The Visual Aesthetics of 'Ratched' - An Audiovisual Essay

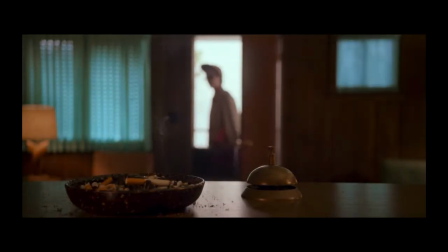[0:34] you walked in the joint, I could see you were Ratched.
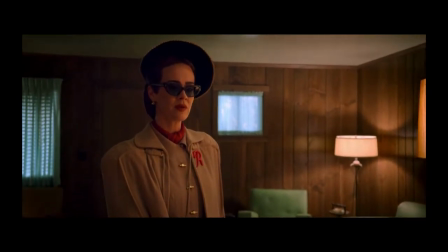[0:41] Mildred Ratched.
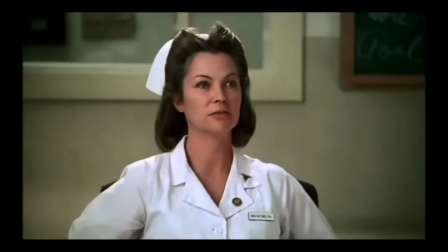[0:44]
Mildred Ratched is based off of the main character from the novel and 1975 film One Flew Over the Cuckoo's Nest by Milos Forman.
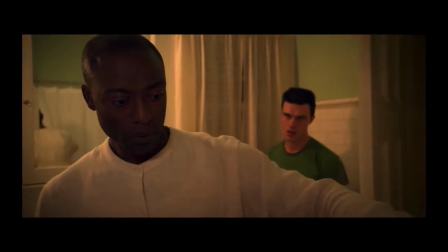[0:53] Go ahead, sit down.
Ratched is a psychological thriller featuring themes of murder, torture and incest.
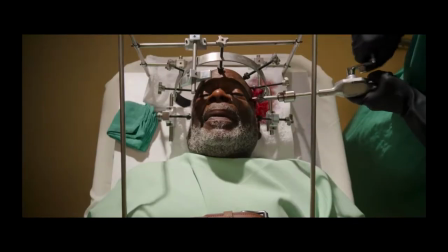[0:59]
It is set in a 1940s mental hospital where gruesome treatments are experimented with.
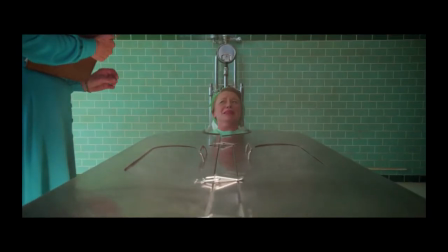[1:05]
For example, clinically ill patients suffering from lesbianism are treated by being boiled alive.
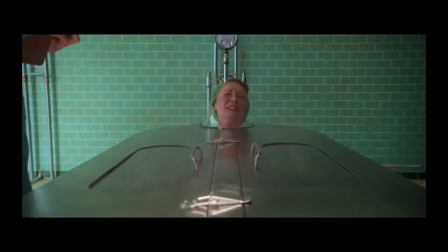[1:12]
The treatments are disturbing to watch, however the juxtaposition of the show's visually pleasing aesthetics creates a sense of unease.
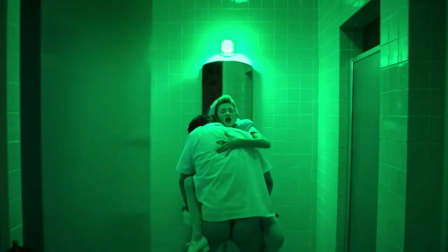[1:20]
There is a lasting motif throughout the series. The colour green is present in almost every shot.
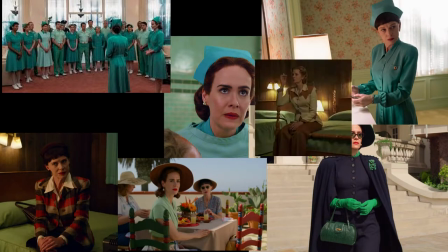[1:27]
There are so many factors of green that I cannot even explore them all.
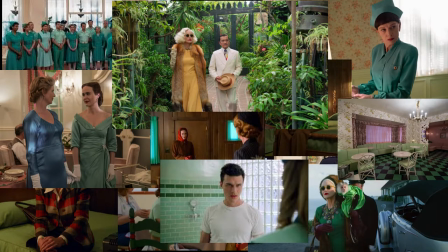[1:31]
My main focus will be in regards to Nurse Ratched herself and the way that green encapsulates her sinful character.
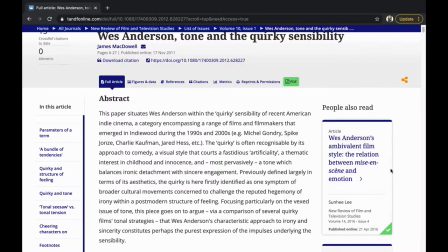[1:37]
I will analyse this in relation to James McDowell's sense of the quirky and stylistic films of Wes Anderson.
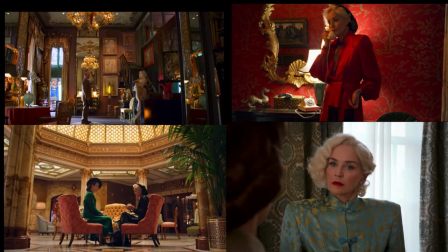[1:43]
I will also look into how other colours in the series accentuate the use of green with regards to the most intense character of the series, Lenore Osgood.
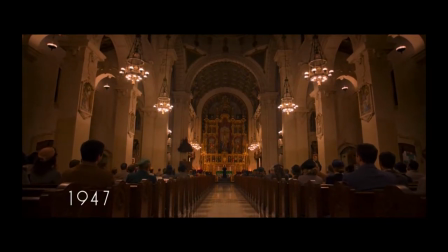[1:56]
From the very first scene, viewers are compelled by the colour green, seen on the priest's stole.
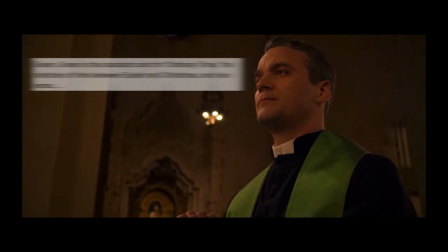[2:02]
In the church, the green stole represents ordinary time, between Easter and Christmas.
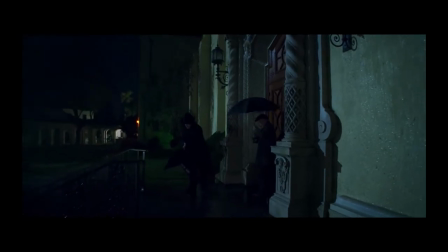[2:08]
However, this particular night is somewhat out of the ordinary, because, spoiler alert, they all die.
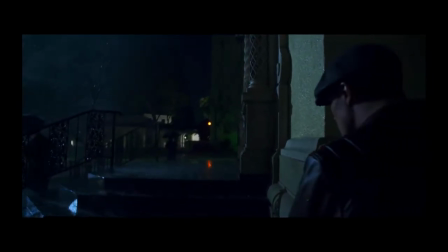[2:16]
Notice the peculiar green hue coming from the outdoor lighting of the church, immediately forcing an eerie, unsettling vibe for the night.
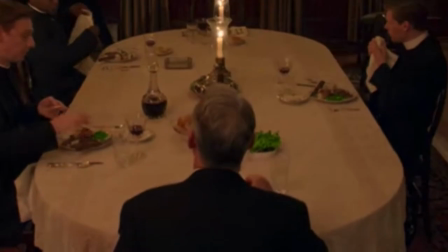[2:26]
Then look at the vegetables on the dinner table. They are so vibrantly green that they cannot possibly be edible.
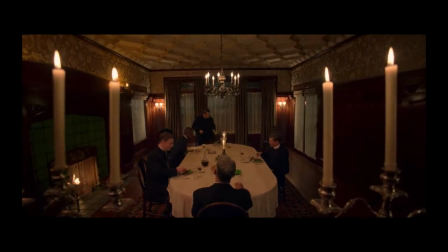[2:32]
In fact, they almost appear animated. But why is it that green in particular has to be so bold?
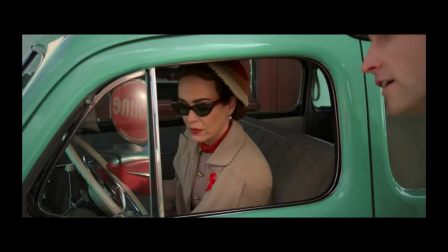[2:38]
Let's delve deeper into this colour palette, beginning with Ratched's first appearance in episode 1.
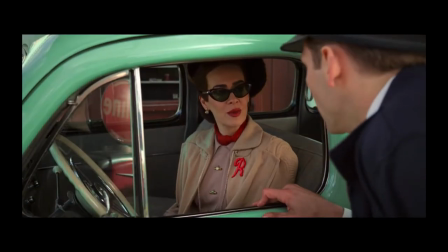[2:44]
Ratched's unmistakable turquoise car is an icon of the series.
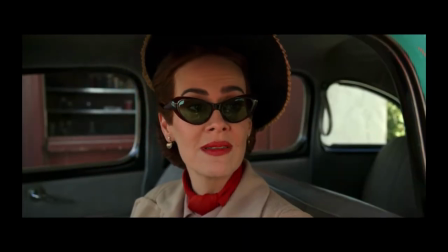[2:48]
The red scarf, lipstick, gloves and embroidery is a bold contrast, reflecting Ratched's bold character.
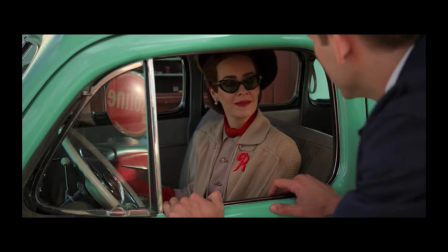[2:56] You should bathe more often. Your fingernails are filthy.
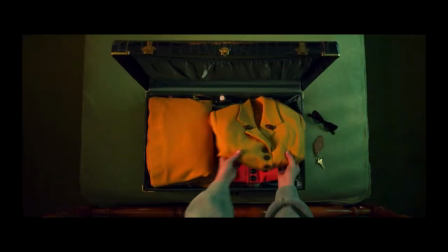[3:02]
The next outfit is so prominent that it has its own off-body sequence,
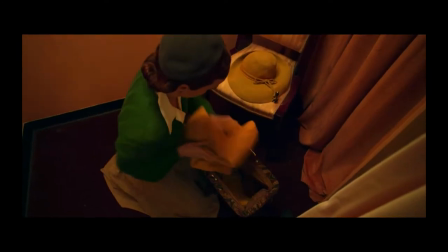[3:07]
including a shot where we see Ratched stealing the suit, highlighting a darker aspect of her personality.
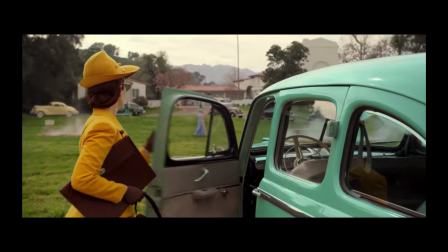[3:13]
This outfit is striking because, for the majority of the series after this point,
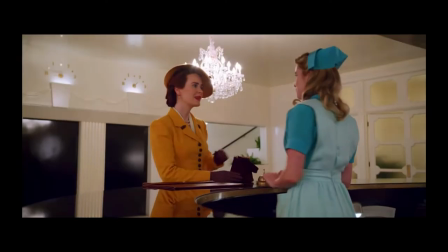[3:17]
Ratched is seen mainly in the green nurse's uniform, but the striking opposing mustard suit indicates that she is different to the rest.
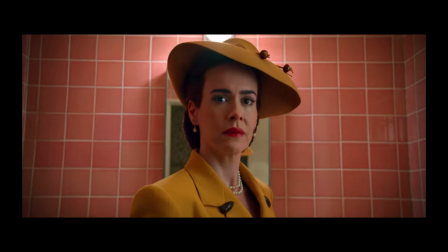[3:25]
In an interview with the costume designers Lou Irish and Rebecca Guzzi,
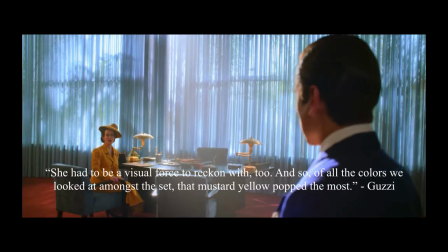[3:30]
Guzzi stated that Mildred had to be a visual force to reckon with, and she said that for all the colours that they looked at amongst the set, mustard yellow popped the most.
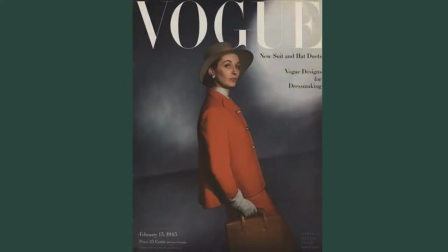[3:41]
The designers highlighted that they took inspiration from monochromatic colour combinations from Vogue through mid to late 40s.
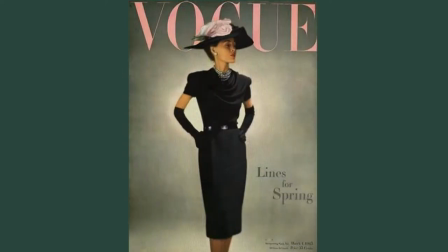[3:49]
The suit dresses are all similar and stay true to the 40s silhouette of the strong shoulder and cinched waist,
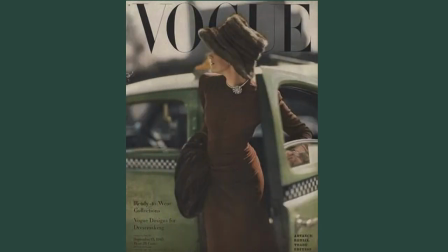[3:55]
and women in dresses, always gloves, always hats, according to Irish.
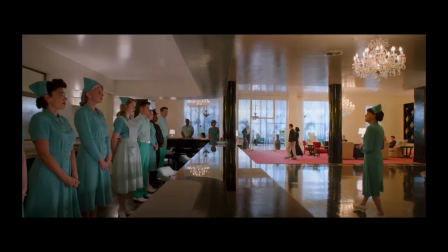[4:00]
This Vogue monochromatic inspiration can be seen in the nurses' uniforms,
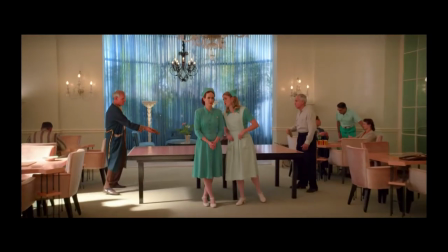[4:05]
which represents hierarchies as they all appear to be in a slightly different hue of green.
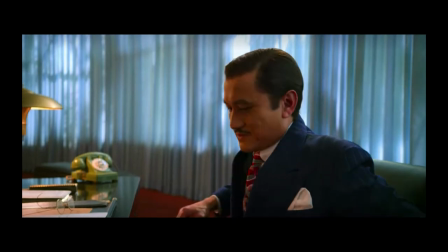[4:10]
This also includes Dr. Hanover. The uniforms have blue tones, appearing bright and pleasing to the eye.
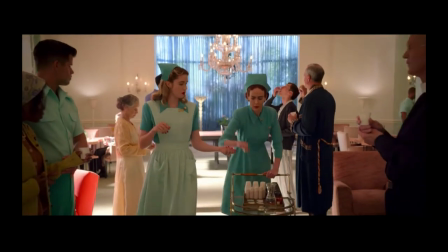[4:17]
After all, they are nurses. However, other characters in the series appear to be in deeper and darker shades of green,
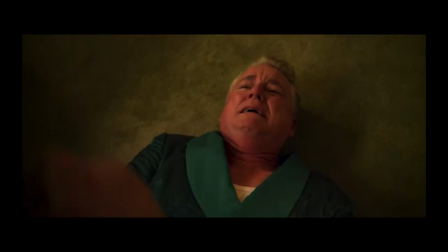[4:24]
such as the murderer, the victim of attack who is the rapist of the murderer's mother, and the hitman.